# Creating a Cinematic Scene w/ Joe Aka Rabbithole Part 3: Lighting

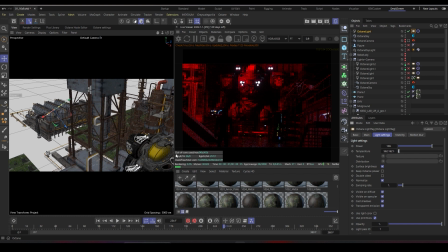[4:07]
So decreasing the slider makes it towards the warm colors or to the reds. Increasing the slider makes it comes a little bit to the cold colors.
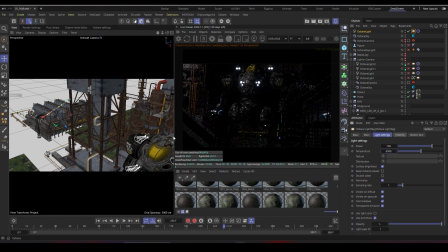[4:19]
And let's say if I want to make specific colors, then I'll leave this on neutral and I'll click use light color. Then I'll select my main light, and now I can try different light variations.
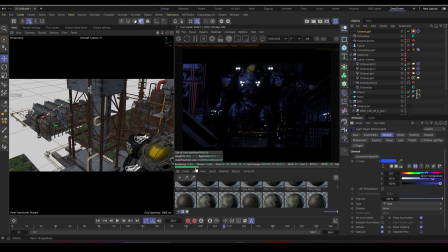[4:39]
Okay, to make sure we have like proper lighting setup or like proper rendering setup,
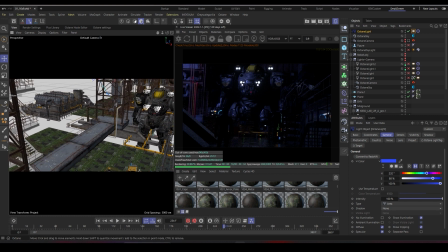[4:44]
we need to have like some very generic settings I mostly use most of the times.
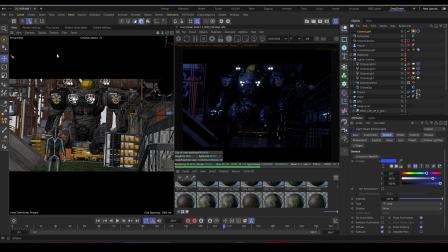[4:50]
So let's head back to my main camera. I'll go into the OctaneRender settings.
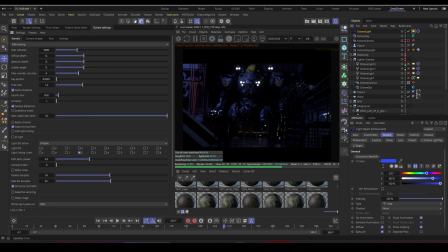[4:56]
And as you can see here, I have my kernels, which is like my render settings. I have it selected to path tracing.
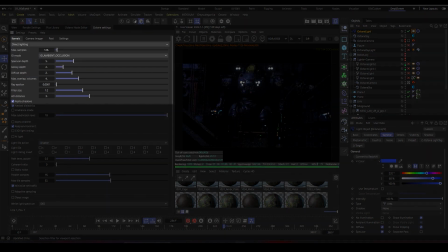[5:04]
By default, it can be direct lighting, and direct lighting is a little bit like inaccurate or doesn't have as much as like ray tracing technology, which gives better render results. So I'll make sure it's selected to path tracing,
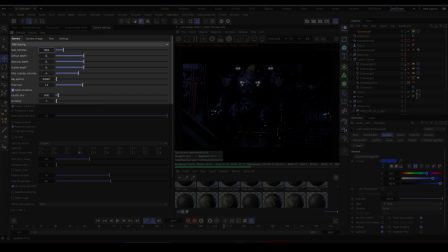[5:22]
and I'll maybe set the samples to something like 1024 for the time being until I move with like final production. The diffuse depth, I like to set it to 8, specular 8, scatter 8, GI clamp. By default, it's, I think Octane has it like on 1 million or something.
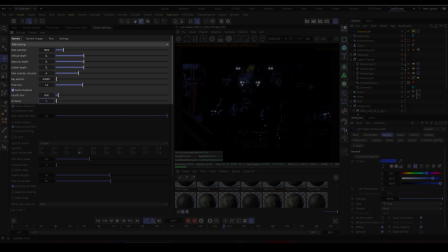[5:41]
I like to keep it low because it increases like the speed of rendering time. It makes it a little bit faster. So I love to keep the GI clamp at 1, and then I head back into my camera.
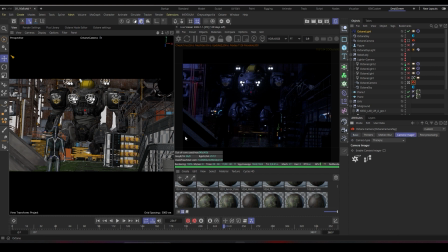[5:57]
Also, there are like some settings. Let me check it back. I like to keep my camera,
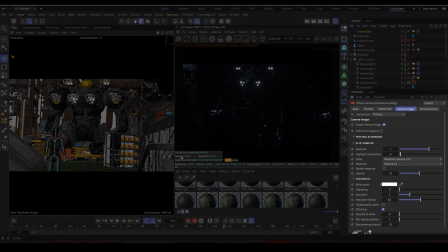[6:07]
enable the camera imager. I like to increase highlight compression and hot pixel removal. I love to keep it around 0.5.
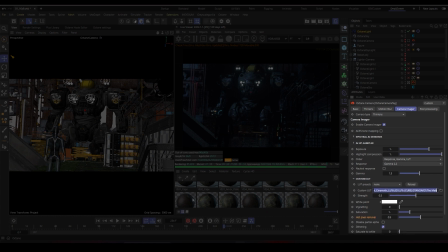[6:19]
And I usually load some LUTs, which gives me like an instant nice cool color grading, or like, because if it's like 0, you can see it's a little bit flat.
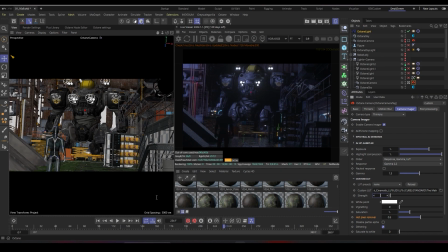[6:31]
I like to have like this cinematic look, so sometimes I tend to add some LUTs.
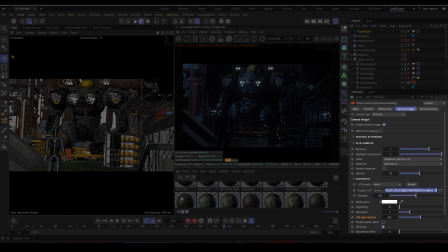[6:36]
I have some LUT packs. This pack is by Trying Digital. It's inspired by the movie The Matrix.
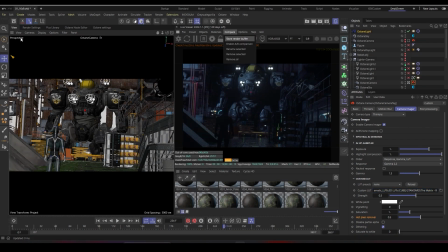[6:43]
So as you can see here, if we do like a compare render buffer,
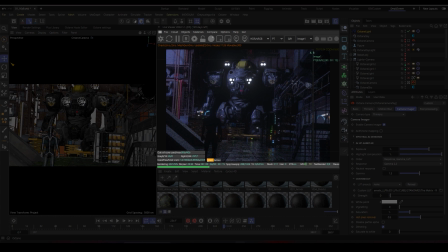[6:52]
this is without the LUT. It looks a little bit neutral, but this is with the LUT.
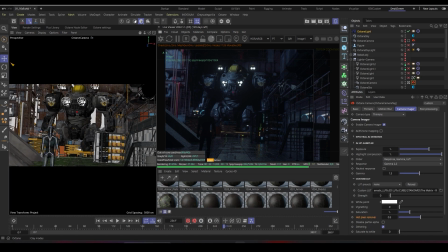[7:00]
As you can see, it's a little bit cinematic, inspired with like the Matrix mood. So yeah, these are like maybe the basic settings I love to create in order to start my lighting process.
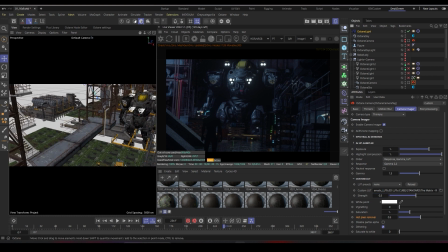[7:19]
Okay, so I'll uncheck my camera back again, navigate out of my camera, and
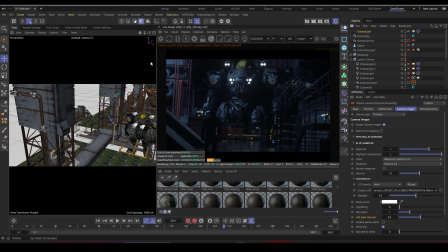[7:26]
if you could see, I have a group that has a couple of lights, which are our main lights, and most of them are like target lights, as you can see. All of them are targeted to my mech because I want to create like this contrast,
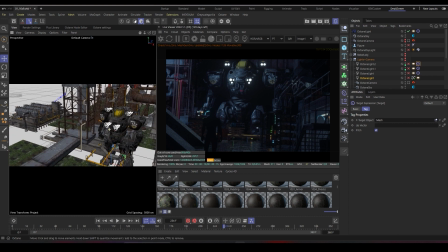[7:44]
focus, and drag my eyes or like the viewer's attention towards only the mech, as you can see here,
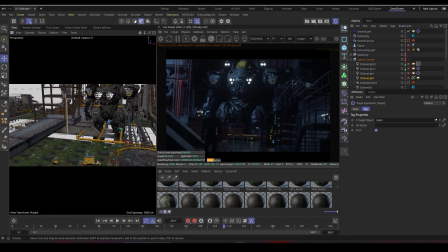[7:52]
and create a silhouette for my main character. So I have like this contrasty cinematic look whenever you're lighting. You don't want to have like all your subjects lit.
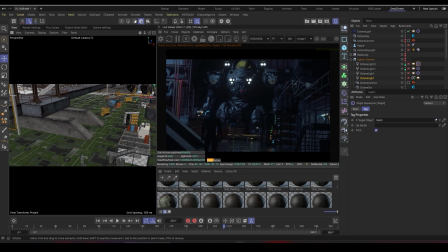[8:06]
You usually want to hide some stuff from the lights and allow some stuff to be like visible by the light. So it creates a cinematic nice look.